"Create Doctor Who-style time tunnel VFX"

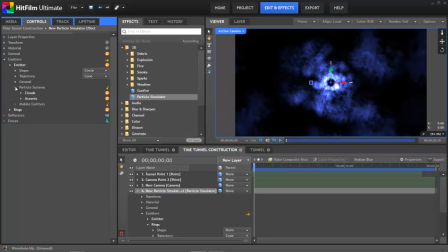[4:12]
Now you can see, if we look into the appearance controls, I've used a variety of different textures to build this effect.
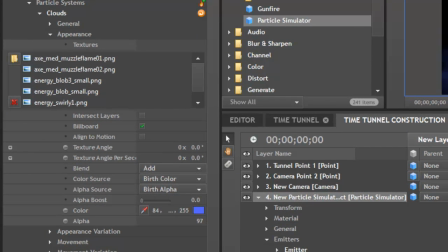[4:18]
I selected a blue color, and then I set the blend mode to add. And that gives us this bright area in the center of the effect.
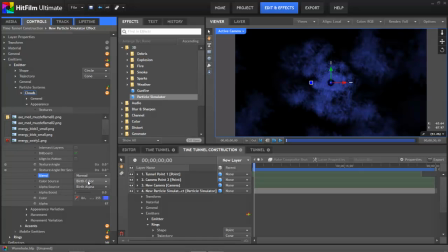[4:26]
If we switch back to normal, you can see it's much more dull. changing the blend mode to add really brightens up that center, draws our eye in and pulls us into the effect. The next thing I did was turned on motion blur for this layer which helps enhance the sense of movement and speed and just makes it look more natural.
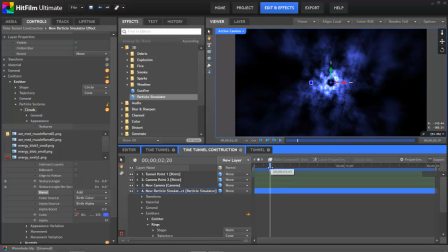[4:44]
Next I wanted to add some color accents to the tunnel. Now I considered doing this using the appearance variation controls.
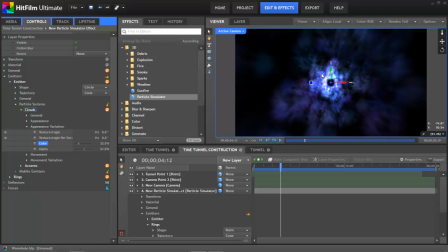[4:52]
I could go in there and turn the color up and that gives us just a little bit of a rainbow variety of colors in there, but I didn't want that subtle variation. I wanted occasional bold contrasting colors. So to do that, I created a second particle system, which you can do by clicking this little button with the plus sign.
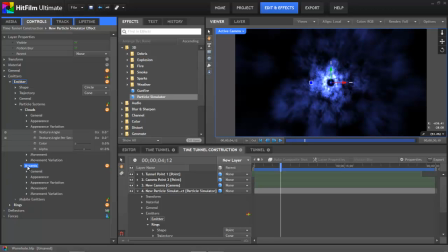[5:10]
So I created this second system, which I renamed Accents, and if I turn that back on,
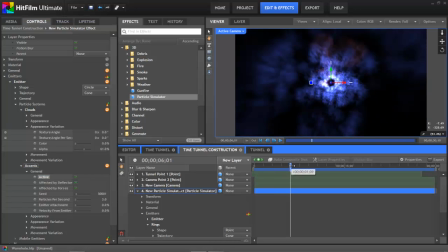[5:15]
then you can see these occasional red particles as we scrub through the tunnel there. Now because this particle system is part of the same emitter that we set up earlier, it's going to use that exact same tunnel shape that we've already dialed in.
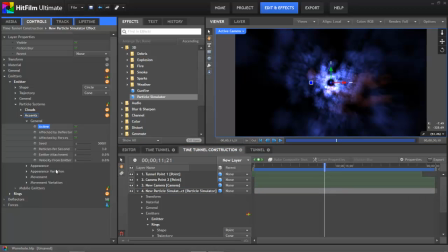[5:29]
But I can adjust the properties of the individual particle system independently. So I've set this one up so there are only three particles, these red particles being spawned per second. I've increased the size of them pretty significantly by cranking up the scale.
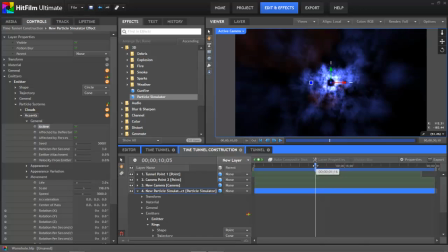[5:43]
But despite those changes, they still fit perfectly into our tunnel shape because they're being created by the same emitter. Using a second emitter like this is a great technique for adding additional specific details to a particle effect and still retaining a great deal of control.
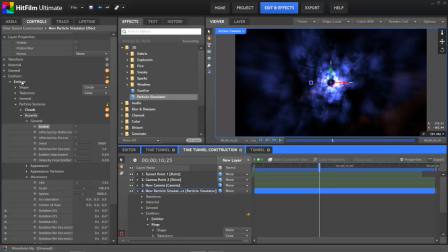[5:59]
For example, suppose you wanted to add an electrical arc occasionally into this tunnel effect. Well, if you use a second emitter, then you can control the size, the frequency, the color, all those aspects of that electrical effect independently of the rest of your tunnel,
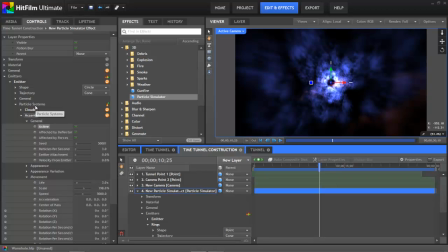[6:16]
but still have it naturally fit into that same tunnel shape. So at this point I'm quite happy with how that's looking, but now I want to add some rings just to add some further definition to the tunnel shape.
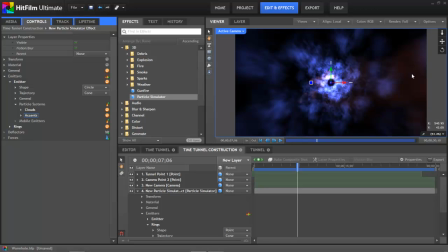[6:28]
Even as it is, you can tell that we're traveling through a tunnel and you can see the ring of that tunnel down there at the distant end, but closer to the camera here it's less obvious, and so I thought just making it so we're flying through some rings would really help to enhance that effect. However, those rings will not work with the existing emitter shape that we have set up,
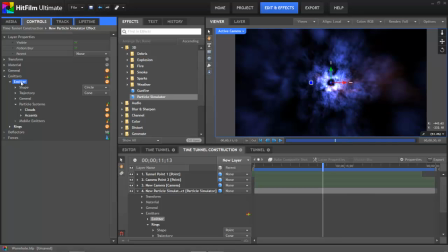[6:48]
because if I just created a new particle system, those rings would get stuck into the sides of our existing tunnel, and I need them to surround the tunnel so that we're flying through them. So instead, I just created a second emitter, which you can do using this little button next to the emitters heading, and I renamed this second emitter rings.
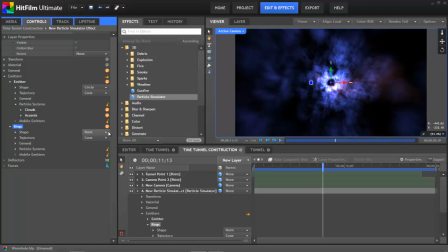[7:08]
The shape of this emitter is a point, the trajectory is the same as our first emitter, it's a cone pointed straight at us, and then once those rings are shooting straight at the camera, we can adjust the size and everything so that they line up with the tunnel that we've already created.
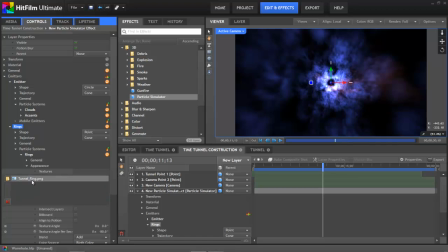[7:24]
In the appearance controls for this system, you can see that there's only one texture which I've created and then imported here, and ideally you'd use more than one texture, but I'm going to show you some tricks using just this one to make it less obvious that it's the same texture over and over. So if we turn this emitter back on, then you can very quickly see the benefit of adding these rings.
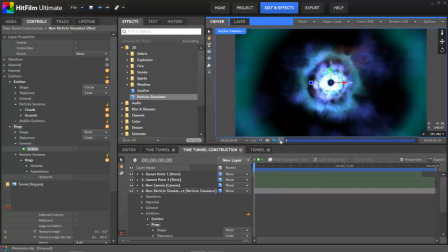[7:43]
It really highlights the tunnel shape all the way through, even up close to the camera.
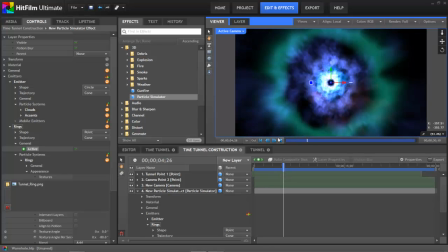[7:48]
It brightens the center area up a little bit more and just really adds some detail to the effect. So to add some variety to our one ring texture, I basically went into the appearance variation controls and turned up every setting I had.
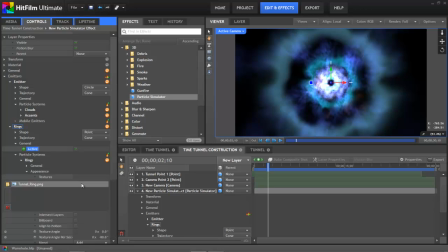[8:03]
I added some color variation. The base color I selected is a different blue than the main tunnel, but it is still a blue. But then I added some color variation over the top of that. I cranked up the alpha quite a bit to create some range in the opacity of the rings.